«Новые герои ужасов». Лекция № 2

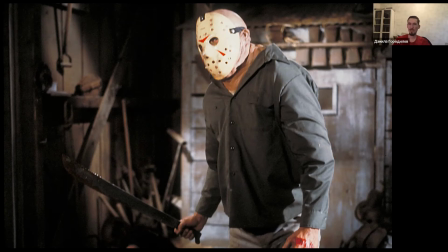И оружие тоже подобрали под стать вот этого медлительного, такого чуть-чуть неповоротливого образа, длинный нож-мачете, с которым он уже не расставался практически на протяжении всей франшизы, ну, разве что иногда ему изменяя с топором, гарпуном,
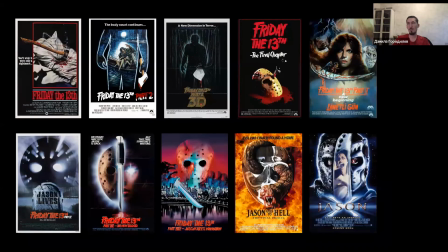ножом или там ледорубом. На самом деле, такая популярность франшизы про Джейсона стала сюрпризом для всех и, наверное, в первую очередь для самих создателей. То есть, по большому счету, секрет такого успеха объяснить довольно-таки трудно, потому что первый фильм, он не является ни художественным прорывом, ни каким-то новым уровнем качества слэшера, то есть остальные фильмы в франшизе, ну, тем более.
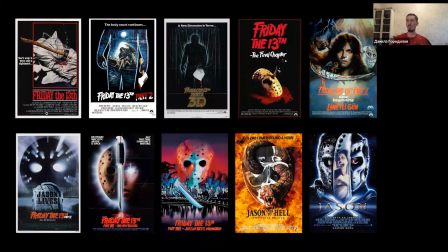То есть, скорее всего, здесь, наверное, причина в том, что «Пятница 13» — это прям вот классический слэшер, такой сферический вакуум. То есть это заложено еще вот Марио Бавой в «Кровавом заливе», формула «Маньяк маски против подростков» и ничего лишнего.
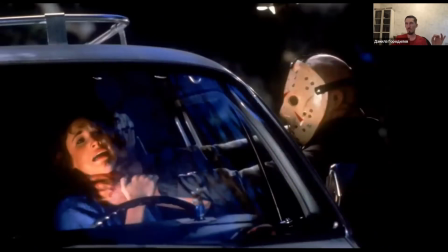То есть алгоритм отточенный до идеала. Подростки нарушают правила, и за это терпят кровавое возмездие. Собственно, поэтому говорить о каком-то либо серьезном развитии образа Джейсона внутри вот этой франшизы,
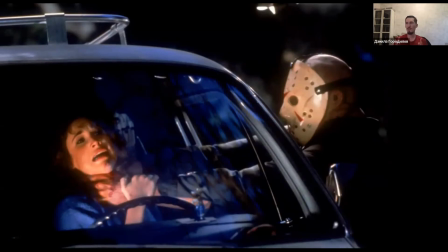наверное, трудновато, потому что он настолько прям целен и устойчив, что не добавить, не прибавить. Что изменения в каждой части касались, наверное, только его косметического облика.
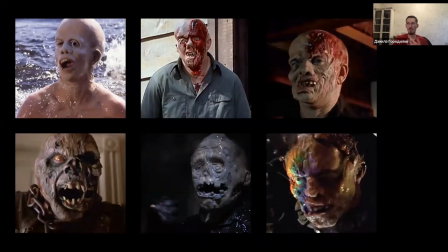То есть более-менее менялся, наверное, только его грим без маски. Кстати, к слову про вот его облик без маски. То есть получается, что вот еще за счет его физического уродства такой дидактический посыл «Пятницы 13» бьет сразу по двум целям. То есть вспомним сюжет. Из-за чего Джейсон утонул? Из-за сочетания двух трагических факторов.
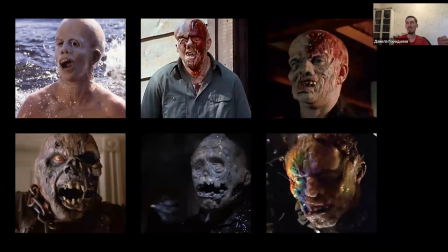Его дети столкнули в воду, потому что они его боялись из-за отталкивающей внешности. Ну, а вожатые не уследили, потому что были заняты половым вопросом друг друга. То есть получается тут сразу два урока в одном. Веди себя хорошо и будь терпим к ближним, а не то придет маньяк с мачете и порубит тебя в капусту.
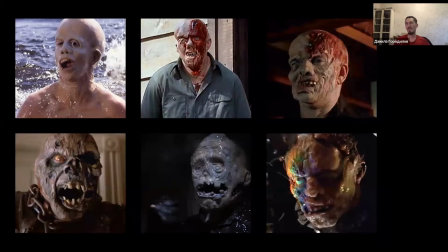С этой точки зрения можно сказать, что «Пятница 13» — это такая, наверное, универсальная страшная сказка для нового времени. То есть, да, в принципе, все фильмы этой франшизы, если посмотреть, похожи на рассказанную у костра в летнем лагере байку про маньяка с ножом, который отдыхал в этом лагере, когда был ребенком, а теперь охотится за, как бы, за новой сменой.
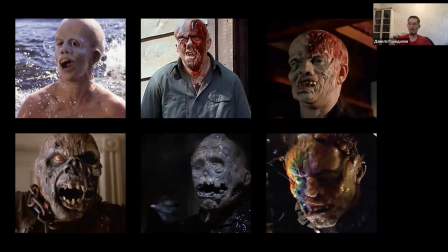Ну, а как мы знаем, именно самые страшные сказки, они в культуре самые жизнеспособные.
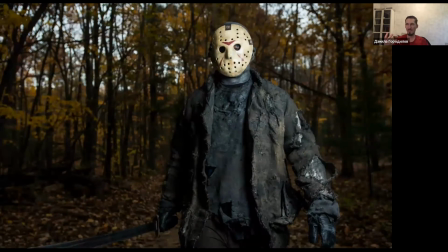Ну и, конечно, нельзя отрицать, что чисто визуально образ Джейсона с точки зрения психологии восприятия, он такой очень удачный. То есть Фредди, он играл с своими жертвами, как кошка с мышкой, как-то он с ними шутил, а Джейсон, он уже, он серьезен.
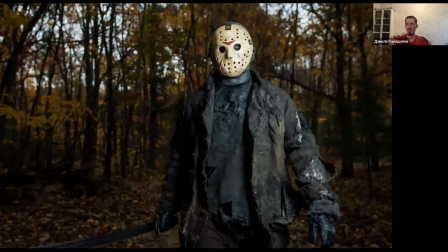Это такое воплощение неостановимой поступи возмездия, молчаливого возмездия. И опять же, вот это вот гениальное озарение с хоккейной маской. То есть это предмет, который, если на него посмотреть внимательно, он изначально такой, ну, сам по себе немножко жутковатый. Просто это жутковато, никто раньше особо не замечал. Ну, это, наверное, можно сравнить с этим знаменитым унитазом Марселя Дюшана, когда художник разглядел красоту,
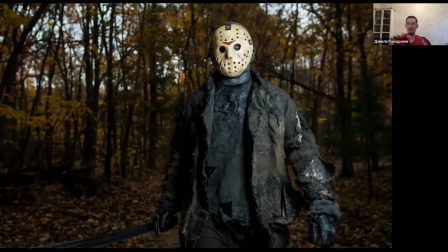рассматривая распространенного предмета массового потребления, который раньше никто с такой точки зрения не рассматривал. То есть хоккейная маска — это уже, считай, готовый хоррор-объект. Лицо, которое имеет глаза и нос, но при этом лицом не является. Плюс эти многочисленные отверстия, которые тоже выглядят как россыпь маленьких глаз. И вот такой вот силуэт визуальный, который моментально сразу врезается в память как символ,
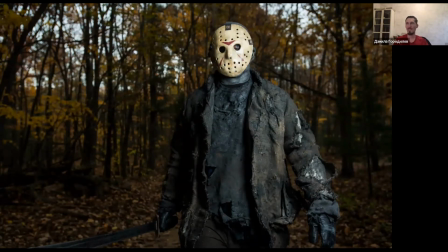и который очень, опять же, выигрышно смотрится на экране на фоне вот этих погруженных во мрак декораций.
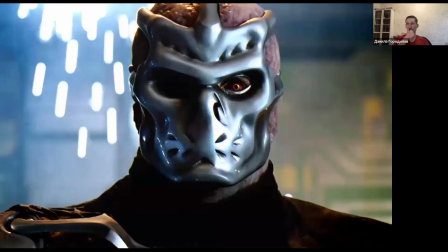Ну, этот классический образ Джейсона, кстати, пытались даже осовременить. Последний канонический фильм франшизы, фильм «Джейсон X» или «Джейсон 10» по порядковому номеру, он вышел в 2000 году, ну, как раз на излете моды, на запуск персонажей в космос, персонажей хорроров.
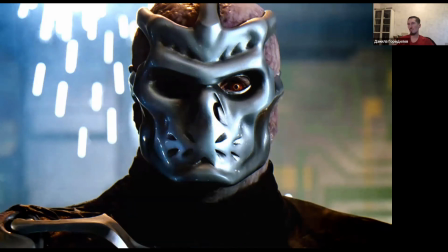В фильме действие разворачивалось в далеком будущем на околоземной космической станции, на которую студенты будущего, ну, очень удачно, вот, приводят размороженного Джейсона с Земли, уже вымершего к тому времени. Ну и хотя фильм культом не стал, а среди фанатов считается таким даже вопиющим не каноном,
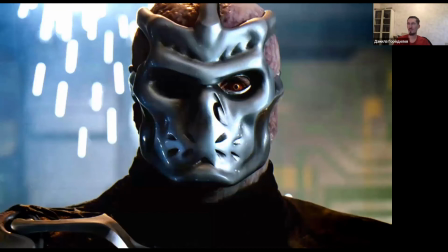ну, примерно как четвертая часть «Чужого» для любителей «Чужого», но на самом деле фильм не такой плохой, и, в принципе, получить удовольствие от просмотра можно. Ну, хотя бы вот для того, чтобы получить доказательство того, что универсальная формула «Джейсон рубит подростков за слишком вольную жизнь», она работает где угодно, хоть в летнем лагере, хоть в центре большого города, хоть на космической станции, а Джейсона не спасется никто.
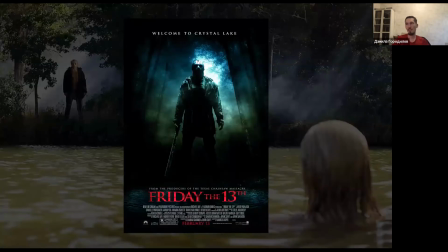Ну и, как и Фредди, Джейсон тоже не избежал вот этой повальной ремейкизации в нулевых, но в целом можно, наверное, сказать, что ему все-таки повезло в этом больше. Ремейк «Пятницы» вышел в 2009 году, и в нем образ Джейсона все-таки уже попытались немножко усложнить.